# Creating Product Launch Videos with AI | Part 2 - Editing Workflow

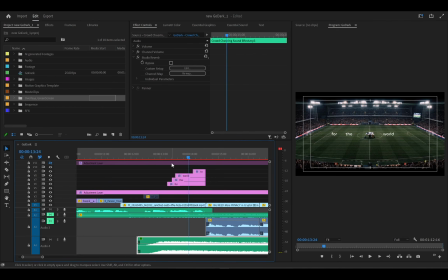49:26 He's actually the one, you know, holding the camera at that point, or is the one actually experiencing what the camera is seeing in real time. So take note of that when you're using sound effects. Also look at the distance from the camera, right? You know, the camera is a wide angle camera, so obviously the camera is probably far away, right?
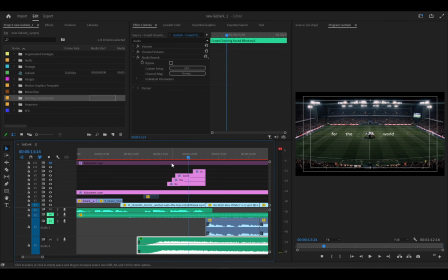49:45 So you want to use distant sounds because you're far from the crowd. So if you're using close up sounds from, you know, in a far distance scenario, it's going to sound off. So that's the thing you want to do when selecting sound effects for each scenes, right? So that's what you want to do as well. I think I did.
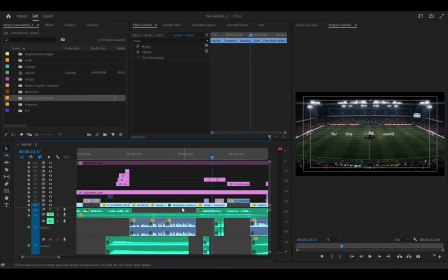50:03 Let me look for something um or another point where I think I used that. uh okay, so I guess trying to look for,
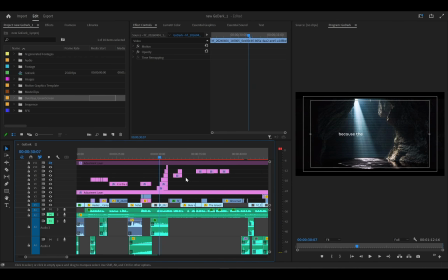50:25 yeah, this part, where this part now, notice. Okay, just hold on, let me play the parts. Because the future I think I muted it. Okay, let me play it up.
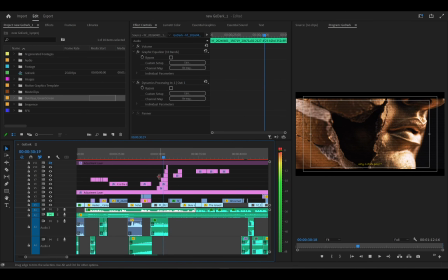50:39 dark pool, because the future of the chain, So this part now,
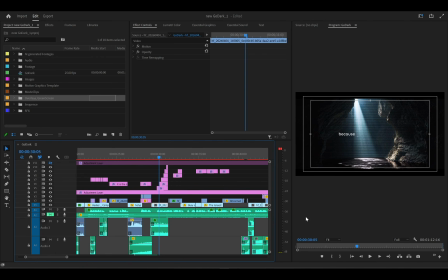50:46 because this sound now, there was, I think the music was paused at this point, or the music was lower at this point,
or I paused the music at this point, right? the, the sound of the pool sounded much more close because the camera at this point is not far away. It's as if you are also in the pool. So that was the intentionality in this at this point here.
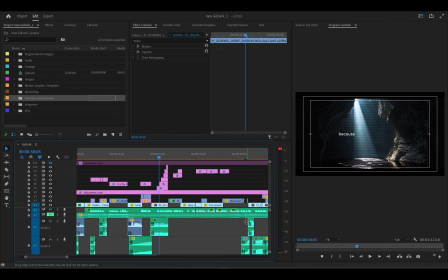51:06 The camera looked as if it was actually in the pool. So I needed a much more closer sound of the pool, right? Instead of using a far distance sound of a stream. I think I use the sound of a stream or something for this part, right? So you want to be, this is it here.
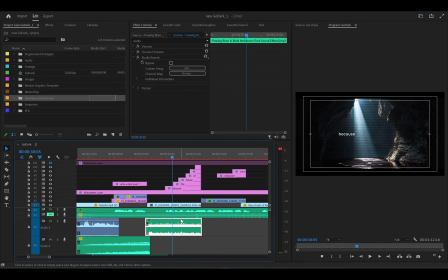51:25 This is it. So this is the clip this is the sound where clip I used for this part where the pool was, and it made sense because let me mute every other part and you see. So you can see,
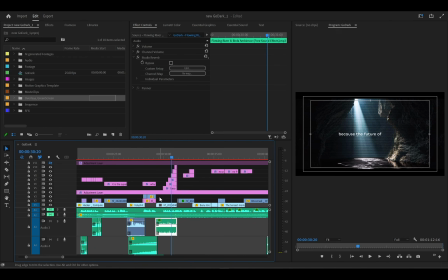51:47 right? And these are the things you want. So it's sound effects spans, or it goes beyond just adding risers, and all of that. Now let's now move back. Since I said it goes beyond the risers, let's still talk about risers, impacts, whooshes, and all of that, right?
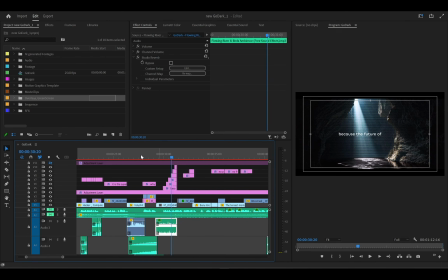52:03 Also, all of these are like artificial sound effects. Let's call them artificial sound effects for the sake of this tutorial. These ones we used are realistic ones. Let's call them natural sound effects, because this is what you are seeing in the video. Now the artificial sound effects are the ones that I'm going to talk about now, which is the risers,
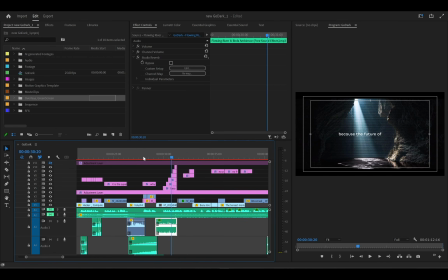52:22 the impacts, the whooshes. When there's a movement in your shots, you want to add whooshes to elevate or to exaggerate the movement, right? To make sure the audience take note of that particular movement, right? So I'm going to show you what a riser is.
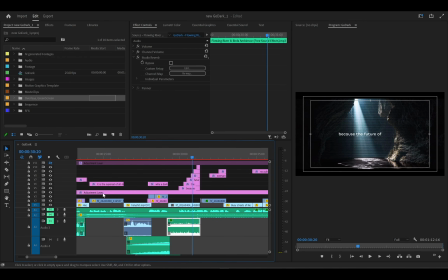52:39 And for those of you watching the video do not know what a riser is. Now, a riser is what they use it in music, and riser is more or less like it is in music.
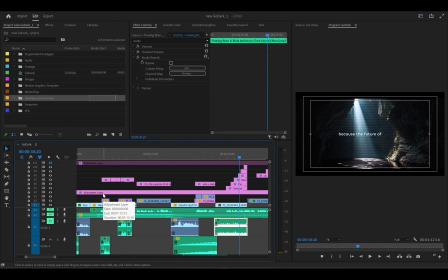52:48 You call it crescendo, right? Where when the music is about to hit the peak, or when the volume of a music is about to, it's more or less like it signifies tension. When something's about to happen, the tension begins to rise, begins to build up.
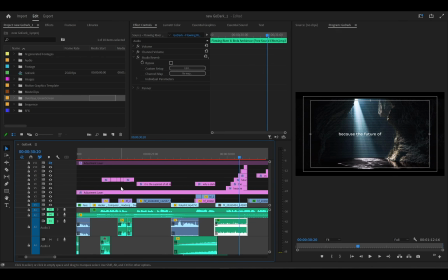53:02 So the consistent rise in either volume or intensity of a music at that point is called a riser. So a riser signifies that. Yeah, but sometimes in your music you might not have that at the point where you want something to happen,
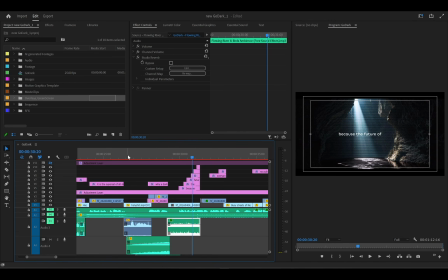53:18 so you artificially influence it, and that's what why you have riser sound effects. So when you hear something like this, I'm gonna play it out now.
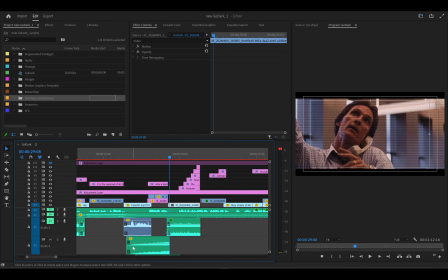53:30 You can tell that something's about to happen because you can see the consistent rise in intensity, or should I say volume.